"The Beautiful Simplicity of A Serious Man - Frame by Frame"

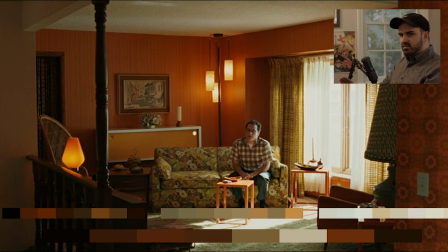as you can see you have a dark brown turning into orange and then bouncing out it's not really coming in as well on the color palette scale but as you can see in the scene like these bulbs right here um it makes it out pretty nicely so also again you have these practicals
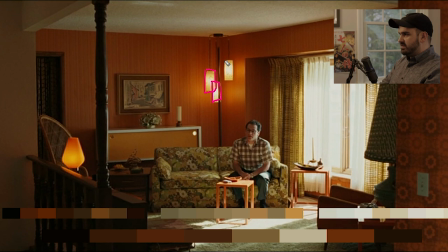right here which are probably swapped out for some nice bright tungsten bulbs and then the window is providing light on him that's probably some type of like uh large tungsten source because again if he's using tungsten bulbs he has to match
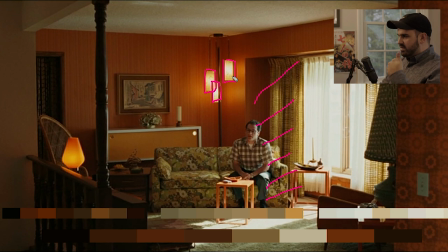the um the temp with the this is essentially the key light here so this must be tungsten because if this was hmi it would come out it would come out too blue probably and then
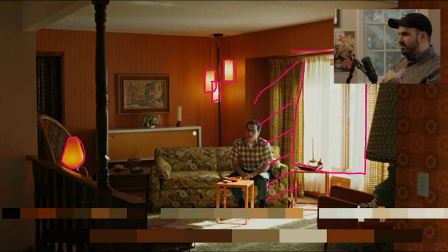also this is a little this is like a dimmer tungsten so this could easily be like a 2600 kelvin or 2000 kelvin bulb and then these could be 3200 kelvin and this could be 3200 Kelvin, but these could be a little bit less, you know. You just want to play with that Kelvin a little bit slightly so you get a little bit of a warmer tone and then balance it out.
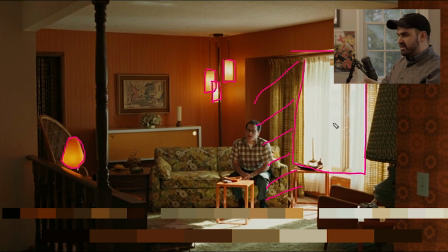I mean, it's common for films to shoot windows, stuff like this, with an HMI source, which is 5600 Kelvin. This is a bright, blasting source, but I'm thinking they went tungsten on this one. And in terms of the production design here,
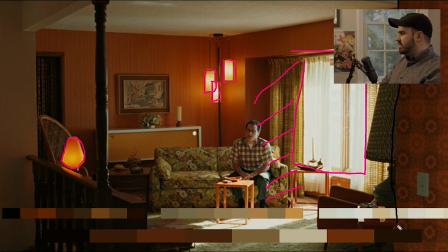it's very similar as well, which is that they're cutting the frame at certain parts like this is the actual foreground this would be the middle ground and then he would actually be more of like the background here
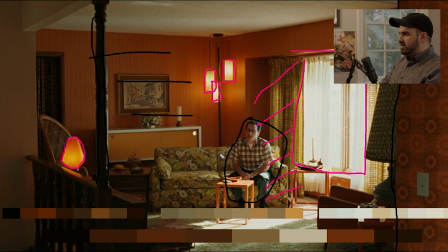and then the real real background is this this wall back here so you have about four planes of focus in one shot so
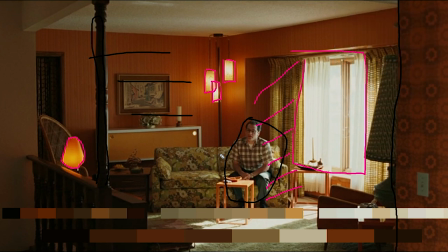you're just getting this is a simple wide shot of him waiting for someone to arrive and you have four planes of focus you have all this color dynamics going on lights coming in practicals stuff like this looks so simple to people they just gloss over it but this is the shots like these actually take the longest to prep for people because you would actually just
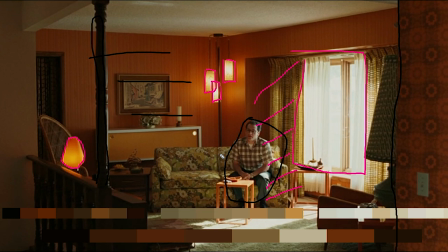you would prep all this and then once this is all prepped then you would go in for the close-ups where you could just brighten up the key light a little bit more move a practical to get a reflection on the ears you know stuff like that little things but this is a
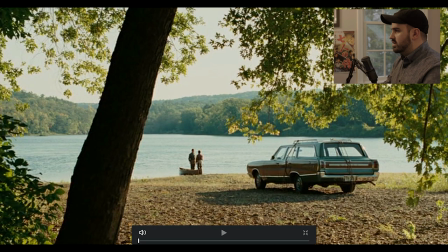quintessential start with a wide shot type of shot all right so for this shot he's actually dropping off his brother this is actually a dream here but it's another great example of a wide shot for this one i just want to look at composition because it's just perfect so the tree obviously here
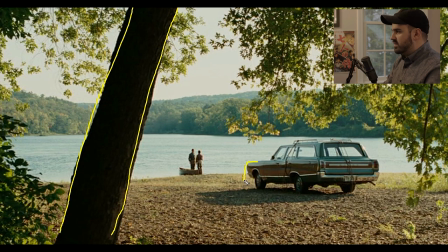is the foreground middle ground you have the car which is kind of a leading line leading to them really nice i mean again this is a film so the trees obviously they're not choosing where they want the tree but the car they can put the car literally anywhere they want to make the
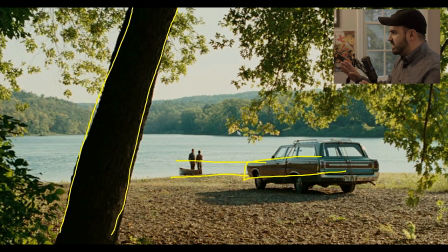shot so they just picked a nice you know spot under the tree where you have this this closing of the frame by the by the leaves here and then that's kind of filling it out and then you also have the car parked there pointing at them and you can put them right there
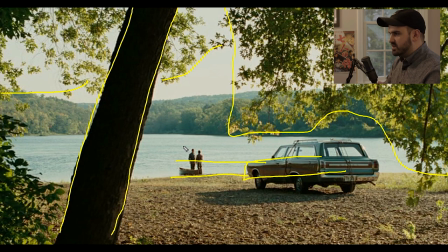and of course you can just wait for the perfect time of day to shoot this this was probably like 3 or 4 p.m which you have that like late afternoon nice blast of sun so it's just a simple really simple gorgeous shot it's something you would actually see in um like towards
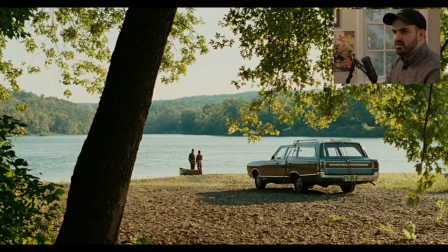the end of like shawshank redemption which is also what roger deacon shot that film so this is simple gorgeous shot it just really gets a feeling of freedom and bliss and but uh of course this gets counteracted at the end of this flashback you find out this is all a dream